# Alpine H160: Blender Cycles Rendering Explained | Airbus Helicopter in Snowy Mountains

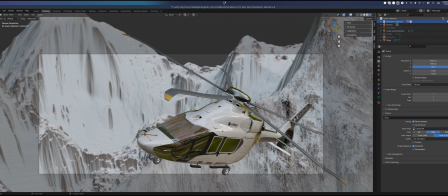So this render comprises in two parts. One is the helicopter and another is the landscape on the background.
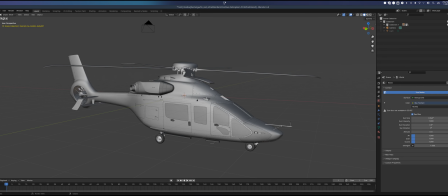So in this case I first prepared the rendering of the helicopter, which I import a model in FBX format into Blender,
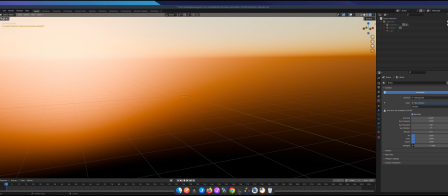and first I adjust the lighting.
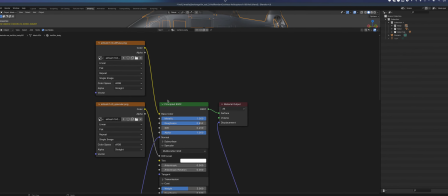For this I add a skylight texture, then I connected all the textures from the model to the materials,
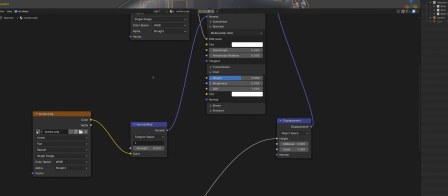and for the main body in this case I had to adjust the coat, the metallic and roughness weights.
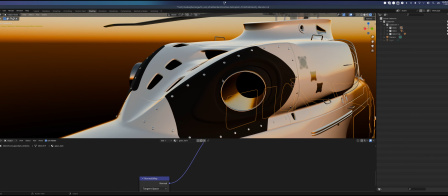I decreased the roughness and left without coat some of the smaller metallic parts,
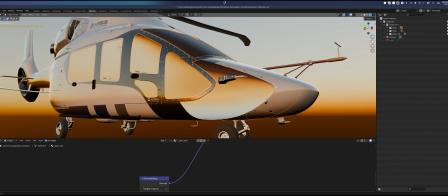and finally I used the glass BSDF for the windows. Another cool thing that I did was to add the motion blur to the blades.
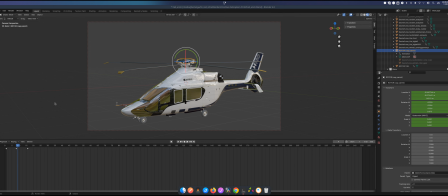For this I used 16 frames to animate the rotation of the blades. It was important to use the quaternion, otherwise you get some weird rotations. Then I adjusted the frame rate to 120 FPS.
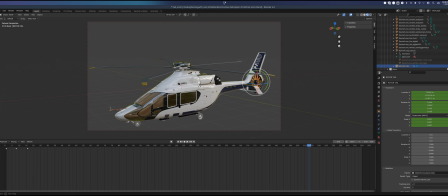It should give you blades moving between 400 and 500 RPM, which is what a helicopter should do. Yeah, finally I enable motion blur on the cycles renderer.
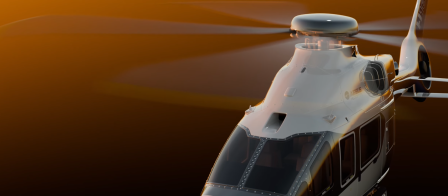On the preview you cannot see the motion blur, but after you click render you can finally see it.
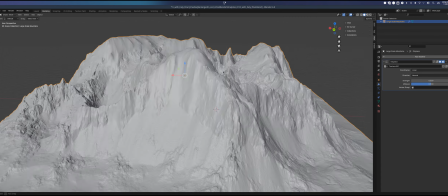For the environment, started creating a large scale mountain terrain by applying the subdivision and displacement modifier to a plane.
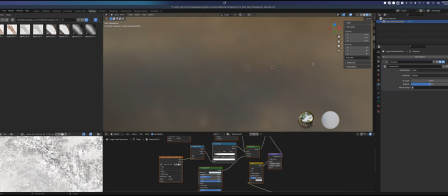And then for the shading I use one of the maps to differentiate between
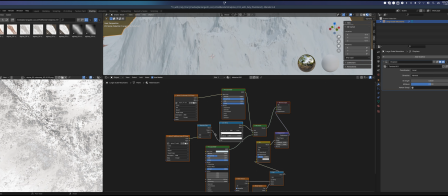the rocky and easy parts of the mountain in order to have different shader materials.
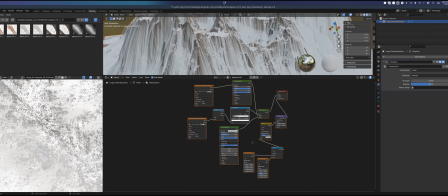And the rocky part, for example, has higher roughness,
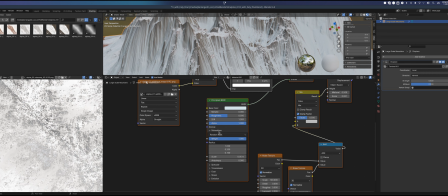and the icy part is set up with subsurface scattering, which is a real phenomenon that is happening on snow.
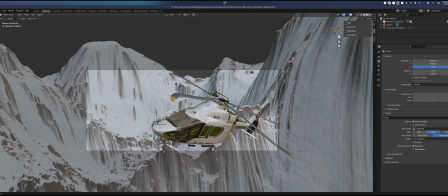Then I found a good position to set up the camera. I added the air boots and created a composition.
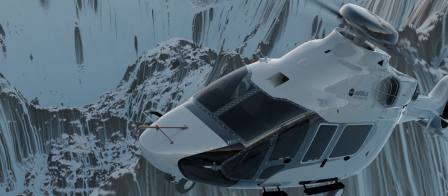However, when I tried my first render, the right close to the camera lacks detail,
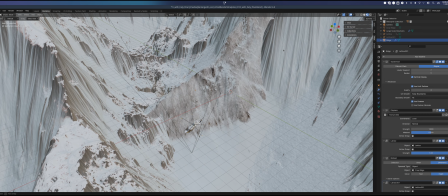so I had to set up a second terrain area with higher resolution and morph it in order to hide the lower resolution terrain.
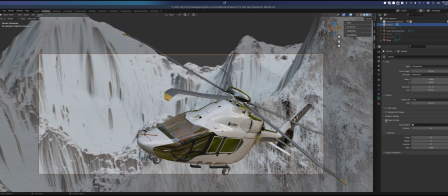So the scene is already set up, but in order to create a cinematic effect or a cool rendering, I added a depth of field and maintained the focus on the helicopter. This helps to separate the background from the foreground from the object that we want to have the focus on and add a sense of depth.
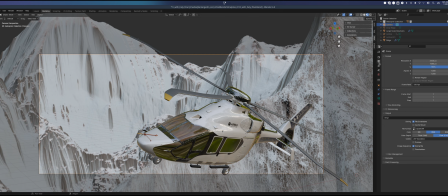In addition, I used an ultra wide resolution to still give more cinematic effect.
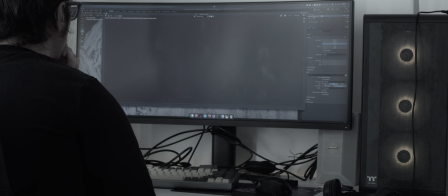Finally, I rendered it into high quality format EXR,
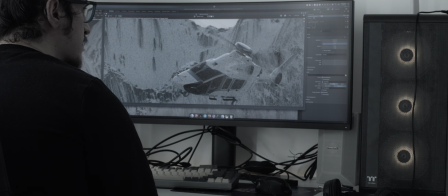which instead of integers for the RGB, it has floats.
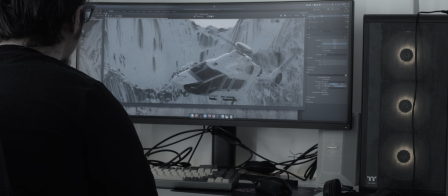It will help to post-process later on the image. This can take a while due to high resolution and the subsurface scattering.
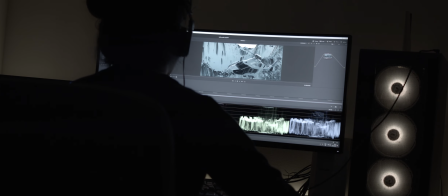Then finally I imported it into DaVinci Resolve in order to apply the last post-processing effects. I did some color grading, I applied some lookup tables for the colors,
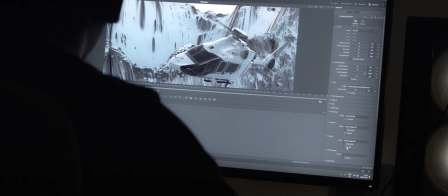and finally reintroduced film noise with a plugin to mimic a more realistic camera and to add some film effects like bloom,
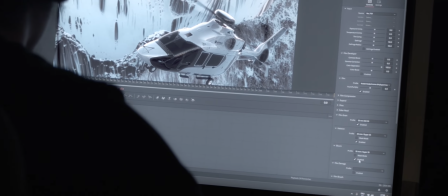which it looks really cool on this image.